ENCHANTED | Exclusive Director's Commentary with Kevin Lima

The animation was all done by James Baxter in his studio. Had a whole group.
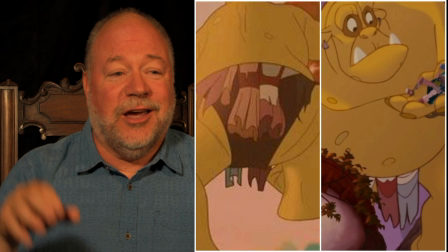(8:49)
Oh, right there, you see that the troll is running over their heads, and he's wearing little dresses.
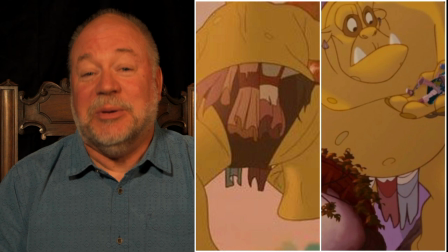(8:54)
And those dresses are Cinderella, Snow White, and Sleeping Beauty's dresses, as if he had already eaten them.
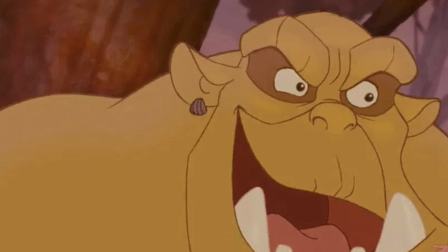(9:00)
And he actually has earrings of the Little Mermaid shells. But I was talking about James Baxter, and he had a studio at the time, and Disney didn't have any animation 2D animation studio then.
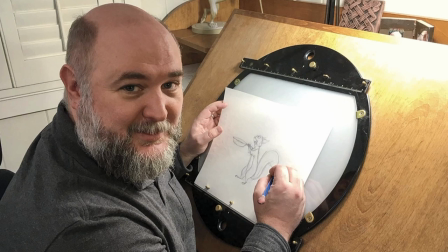(9:14)
So we, so luckily, James, one of the foremost, you know, he's such a brilliant animator, was available to take this on.
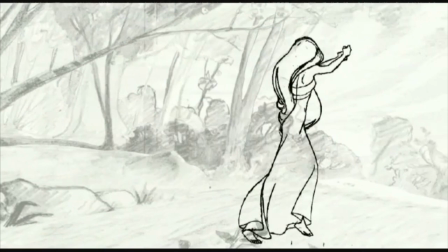(9:23)
I mean, we really got lucky, really lucky. And he brought on a bunch of animators who were all Disney animators, really, and pulled this off perfectly. I mean, it feels like a Disney movie to me, something that might have existed so long ago. Now, all of these shots we use in the live-action ending of the film as well. If you notice, almost shot for shot, they're the same. And only in reverse, Giselle saving Robert here, Edward saves Giselle. And that was all planned out in advance. When we put it together for the animated piece, we thought, let's use this as closely as possible in the ending and flip it on its ear. Funniest line, gets the biggest laugh, you know, when he says about getting married in the morning, which plays right into the cliche. And I was always nervous that it took us this long to get to a laugh. But I think it really plays into the sincerity of the piece, and you get really grounds you in, okay, this is who these characters are, and this is what we're going to get from the film. They're going to be completely, completely sincere.
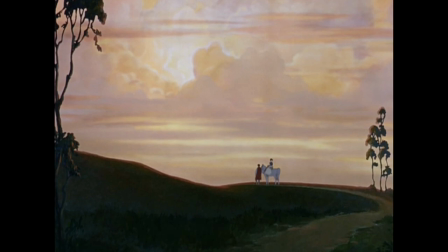(10:40)
This is a shot that we took basically from the end of Snow White, with the sun setting and them riding off into the sunset where they're going to live happily ever after. This water motif that you see here is going to play out for Nerissa throughout the entire movie. We're always going to see her watching a scene through water. Susan Sarandon plays Nerissa. She's fantastic. And here we get a little sense of what's to come because we have her turn into a dragon. At the end of the movie, she turns into a dragon. One of the hardest things, and one of the things I was really interested in doing, was creating this sense of oneness with the characters from animation into live action. And I wanted to make sure that you really felt like they were the same character.
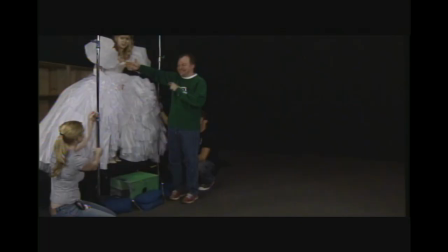(11:30)
So one of the things we did was we actually recorded live action reference, mainly of Amy.
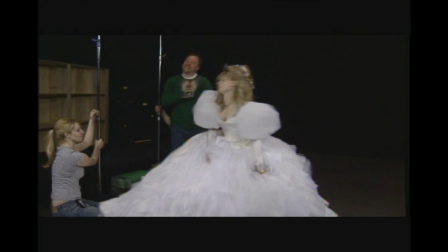(11:39)
And we used it to inform the animators as to how Amy was going to play the role. And as we went on, we would send the animators footage of you know, scenes that we were shooting.
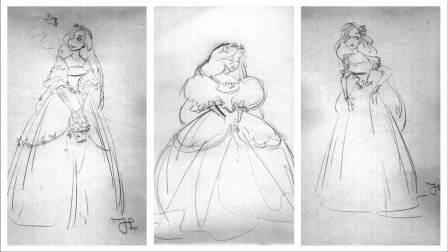(11:53)
So that really allowed us to bridge the two worlds. Even with the costume designs, we were starting to do rough costume designs for animation.
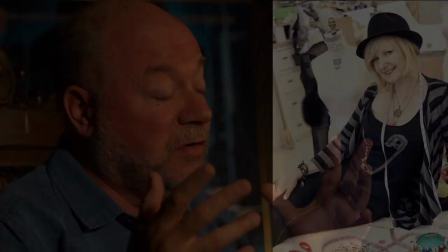(12:03)
And then when Mona May came in, she created these wonderfully animated costumes for the live action characters.
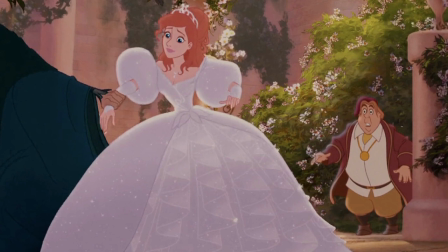(12:12)
And then we went back and redesigned all the animated characters' costumes to match. So it was really a back and forth, a constant back and forth of figuring that all out.
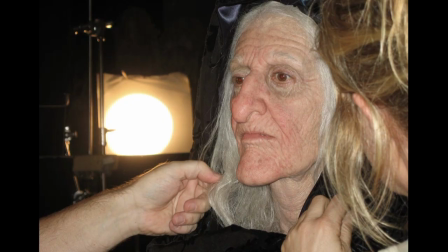(12:22)
We had to wait till we had the old hags' makeup done before we could actually animate any of the old hags so that we could create that oneness of world. So with this section here, this next section by the waterfall, we used a lot of live action reference.
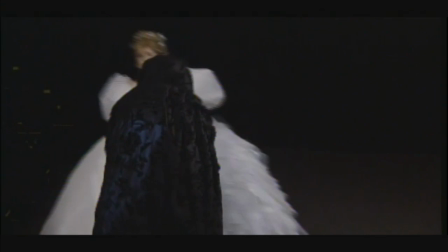(12:39)
And in fact, Susan wasn't available, so my friend Fiamma Fricano stood in for the old hag.
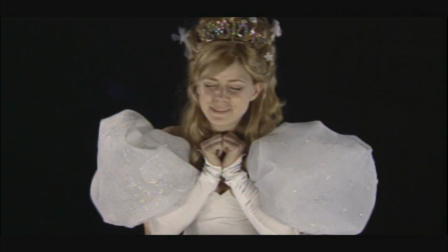(12:46)
And I think this really paid off in a big way. You can see here she uses her little pinkies.